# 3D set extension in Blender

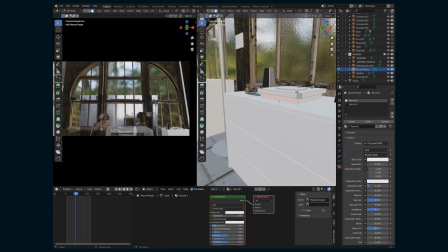Do the same thing for the record, like a black metal and then a silver metal.
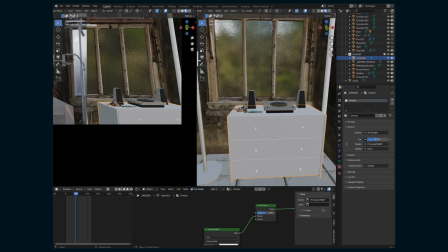For the dresser though, it's pretty simple and white, so I'm going to add this kind of grunge texture.
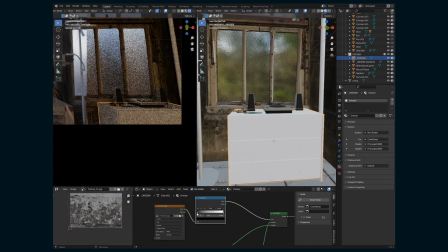Let's kind of use that to add some dirt and grime to the dresser. Something subtle, but just something to break it up.
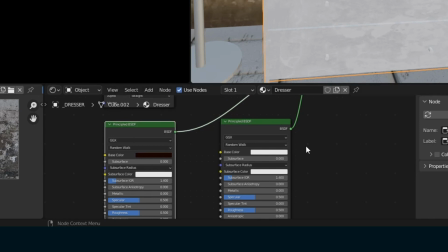I do that by making two different materials and then using the texture as the factor between the two of them.
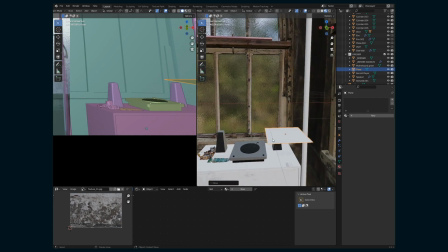And there's also this cloth on the corner, so I'm gonna try a cloth sim and just drop it. So taking a plane, subdividing it, and
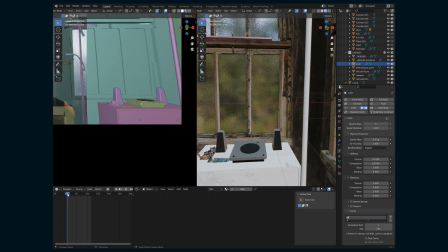dropping it onto the dresser after setting it as a collision object. There, something like that is good.
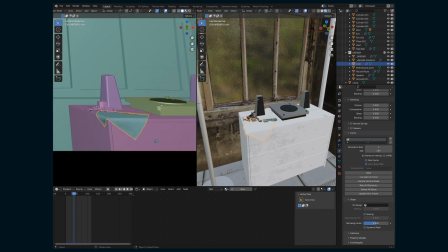And I can just apply the effect and then it'll stay. Shade smooth, subdivide it.
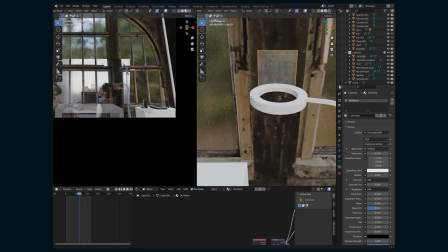For this little block of wood, I just added a PBR texture of old wood.
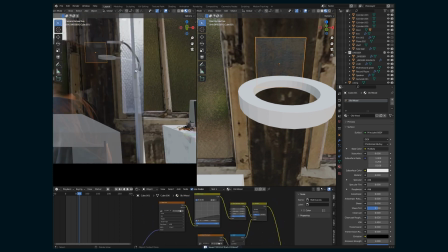Make it a little bit darker. Have it line up to that production footage a little better.
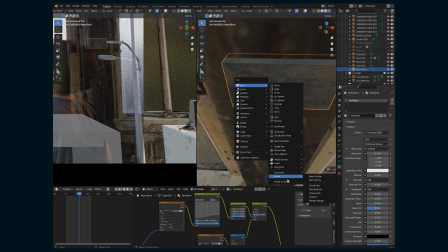And then I'm going to use a cylinder here with an array modifier and
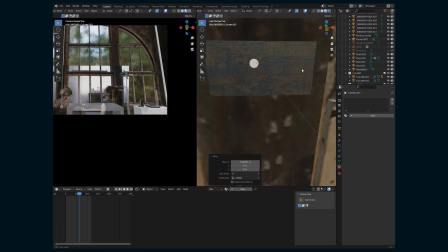use Boolean to remove those.
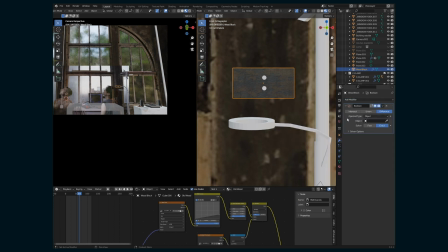So line that up, set it to Boolean, apply, and there we go.
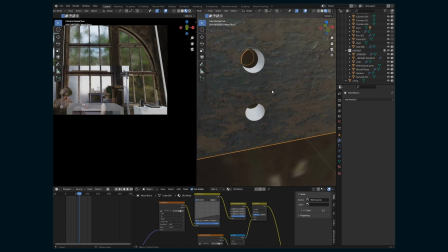But then I'm gonna go inside here and just set that inside to a dark material.
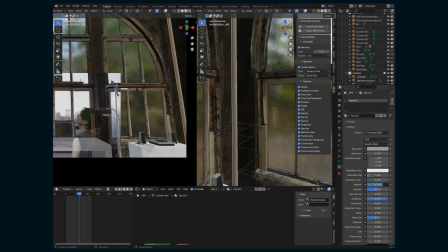There we go. Add a pipe material to these pipes. Going to duplicate that pipe and add it back to the ceiling.
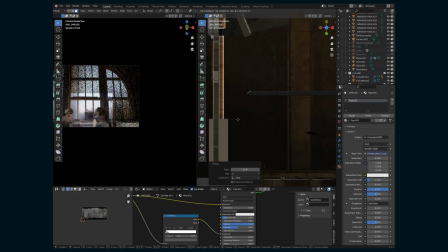So basically everything that I photoshopped out of that ceiling, now I'm adding it in 3D.
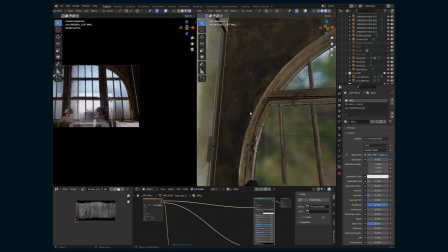Then I'm going to add sections to the pipe of where it's connected to the ceiling.
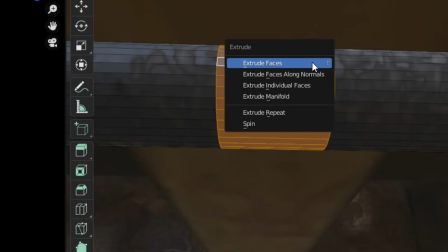So splice it, hit Alt E, extrude along normals.
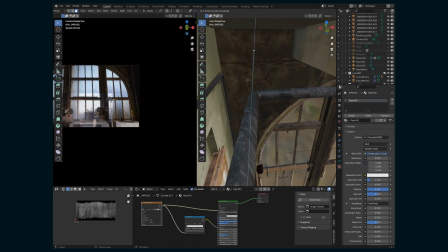And then I'm going to take a couple of those faces and just extrude them up into the ceiling.
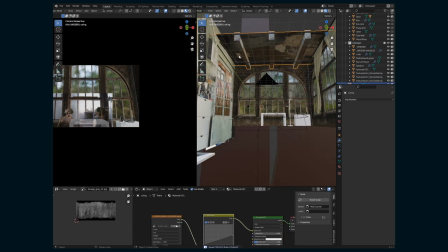Now I'm going to take, these are just some decals from textures.com, import them as images planes, and bring them up onto the ceiling.
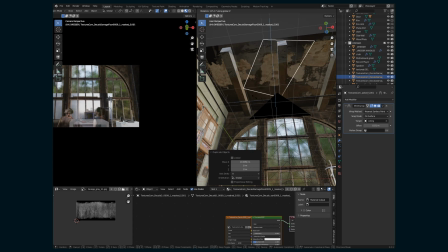And that's just going to create some wear and tear, some irregularity. I set them to shrink wrap so that they stick up there.
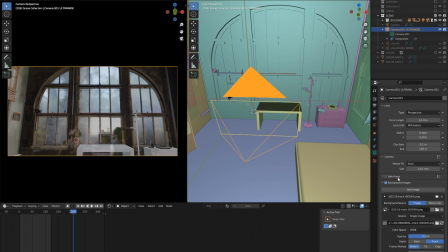Now let's set up our shot and our render. So the first thing I did was make sure that the camera was the same setting as we had in production.
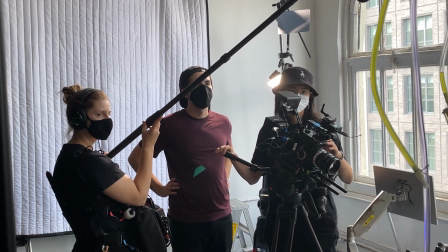So I looked at our camera report. We are shooting with the Panasonic EVA-1, so the image sensor is 24.6 millimeters.
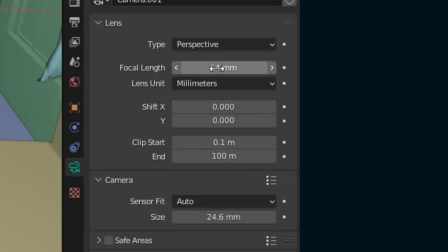I think the default here is 35. So you change that here in your camera setting and set it to 14 millimeters, which was our lens.
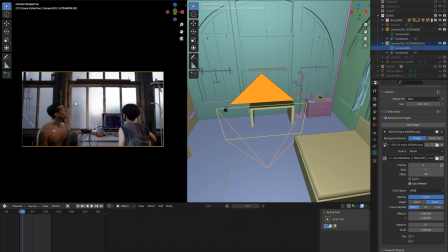So first I'm going to pull the camera back. This is the reference shot. So this is the wide as we shot it.
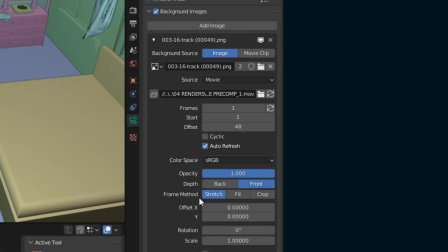And in here in the background images properties, I'm just going to scale it down a bit.
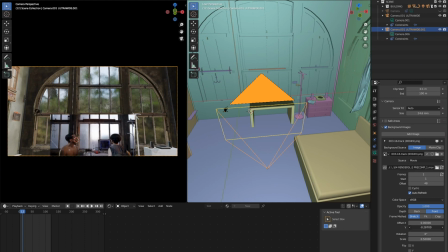So let's start with half. Okay, so we want to line this up. Maybe it's a little bit bigger than that. Something like there looks pretty good.
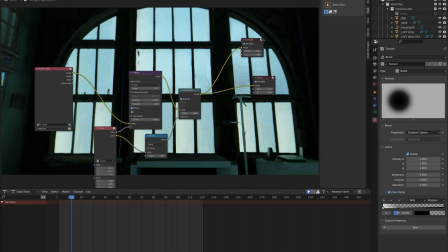And then we use the compositor in Blender just because it was coming in like all of my edges, none of them were beveled, so it was a little strong. So I wanted to just
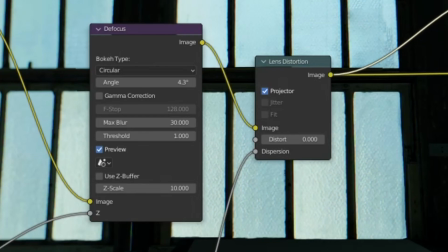soften those edges a little bit. So I have a defocus and a lens distortion.
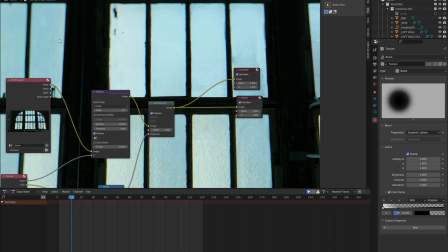The lens distortion creates this kind of chromatic aberration here, and the defocus is gonna blur it.
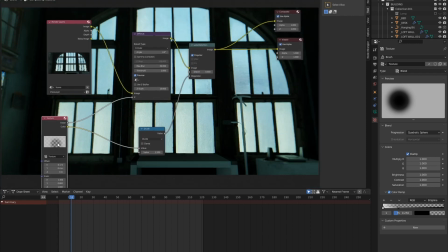And I have a texture here, which is a circle,
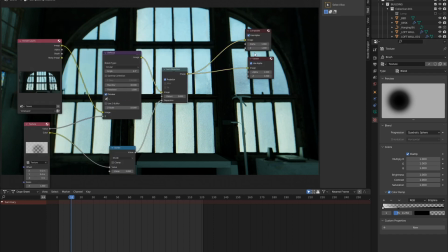and I use that for both the defocus and the lens distortion, so it just is around the edges, so everything is pretty clean here in the middle, where it's going to share an edge with our production footage. But then on the outside, it's going to be less in focus and have that kind of color shift.
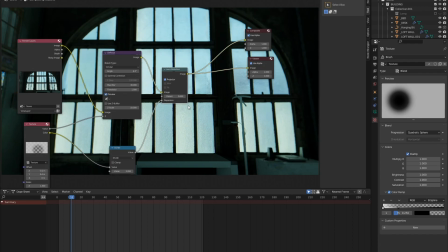And that just, I thought, added to the realism a little bit. Then we take our render, bring it into After Effects, and composite it together,
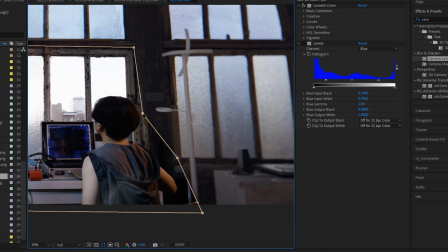adjusting the color and getting all of the brightness and shadow values to match our production footage.